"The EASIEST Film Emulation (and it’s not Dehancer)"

In the print, I will stay with the Fuji 3510 and reduce its intensity to 75%. Add a tad of contrast, bring down my pivot, and add a bit of subtractive saturation.
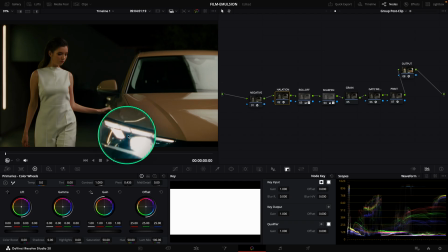(4:15)
You can see on our image that we have some halation applied. Let's go to the halation node. The halation is using the Filmlook Creator, but PixelTools is working on creating a dedicated tool for it. And this will be only available for those who have taken the Pro package. As I find the halation a bit much for my image and I don't want to mess up with the settings,
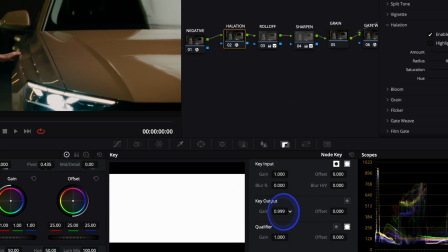(4:40)
I go to my node key and reduce the output gain to 78%.
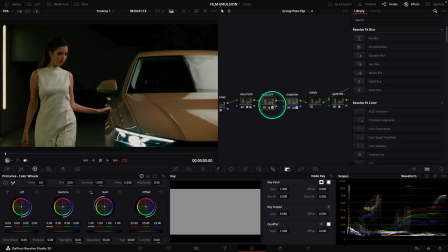(4:45)
After, we have roll-off, and this will help us to control our highlights.
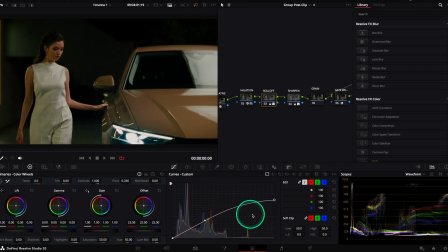(4:50)
This is controlled thanks to the curves and you can modify the intensity of it if you'd like.
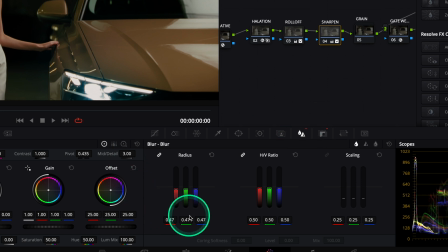(4:56)
After, we have sharpen, and this tool is here to sharpen our footage to be able to distinguish better the texture of our film. We have an interesting node following this, which is grain. To open it, double click on it, and you have a film blur node, a node for grain in HD, and a node for grain in 4K. Note that PixelTools is working on a grain tool, and people that have taken the pro version of film emulsion will receive it to replace the compound node.
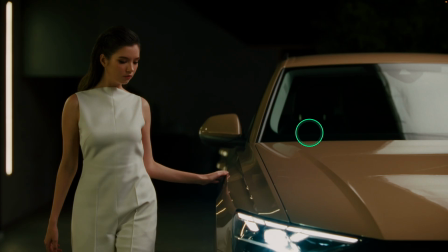(5:28)
Let's go back and finish with GetWeave that emulates the passage of strips inside the camera, which makes the image subtly shaky. This tool is so easy to use. What I really like is that everything is separated by a node, which makes it very easy to troubleshoot. Also, everything is indicated clearly, and there is no overcomplicating tools to make our film look. The fact that we can customize separately the intensity of the negative and the print is also a huge plus for me. Now that I showed you all the features, let's see how to build a look and grade with it. So let's go back to our power grade, and PixelTools gives us one power grade that can be used for resolve color management.
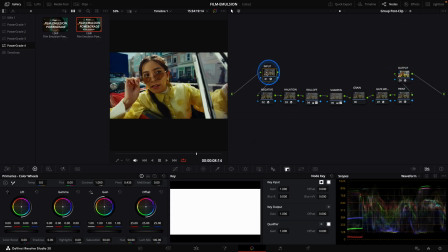(6:16)
You can see that input and output are disabled. That's how you use the tool if you are in a DaVinci YRGB color manage. Let's enable it back, change our input color space to Arri Wide Gamut, paste it in the pre-clip level, and delete the input node in the post-clip level.
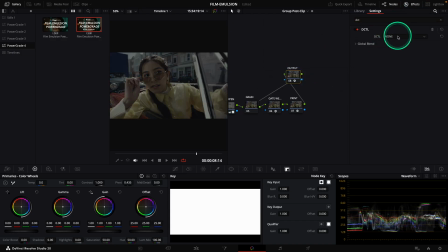(6:36)
In the output, I will change the CST to a DRT I love, which is the JP2499. I have made a video about it, go check it out. And you see that the tool works great with another DRT than CST.
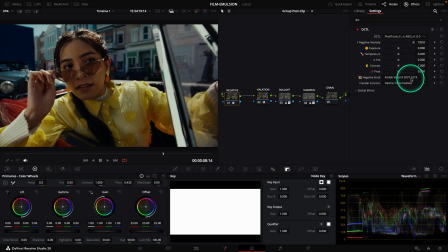(6:49)
For this grade, I want to make something poppy out of the image. In negative, I will change to the Kodak Vision 3 50D. I will use 50% of it and make it colder to have some separation.
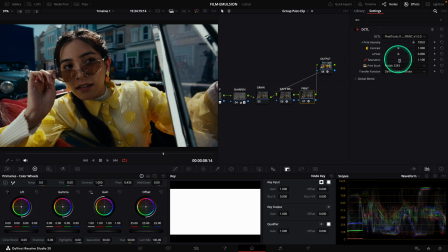(7:04)
In the print, I will use it at 50% too, because I like when my film look is subtle. And I will change the print for the Fuji 3510. I will remove some contrast, change the pivot to make it brighter, and add some saturation.
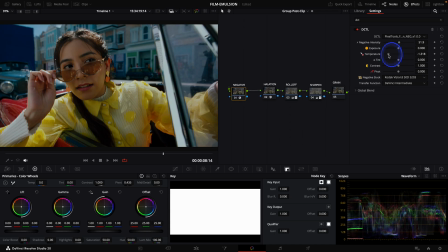(7:21)
Now that this is set, I come back to my negative to tailor it more, with less temperature, more exposure, and more contrast. And guys, I love the look. Now for the halation, you can see that the halation is a bit intense.
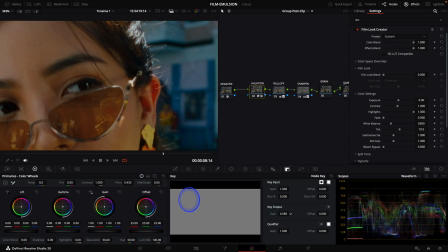(7:36)
I will reduce it to make it more natural to 50%. The roll-off and sharpen are fine for me.
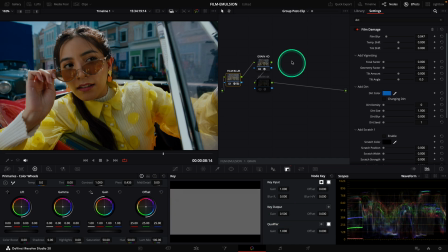(7:43)
Let's go to the grain. I will reduce the film blur because I like sharper images, and I will switch to 4K grain.
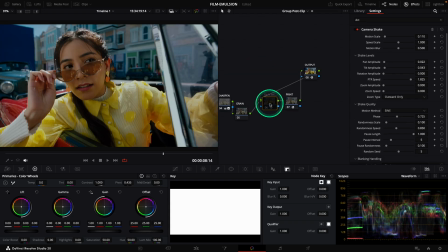(7:51)
You can see the difference. I remove the GetWeave to have a more modern look. Now that the look is done, and because we created a group at the beginning of the video with all the Arri footage, the look will get applied to all my Arri sequence. I will then go to the clip level to grade shot by shot.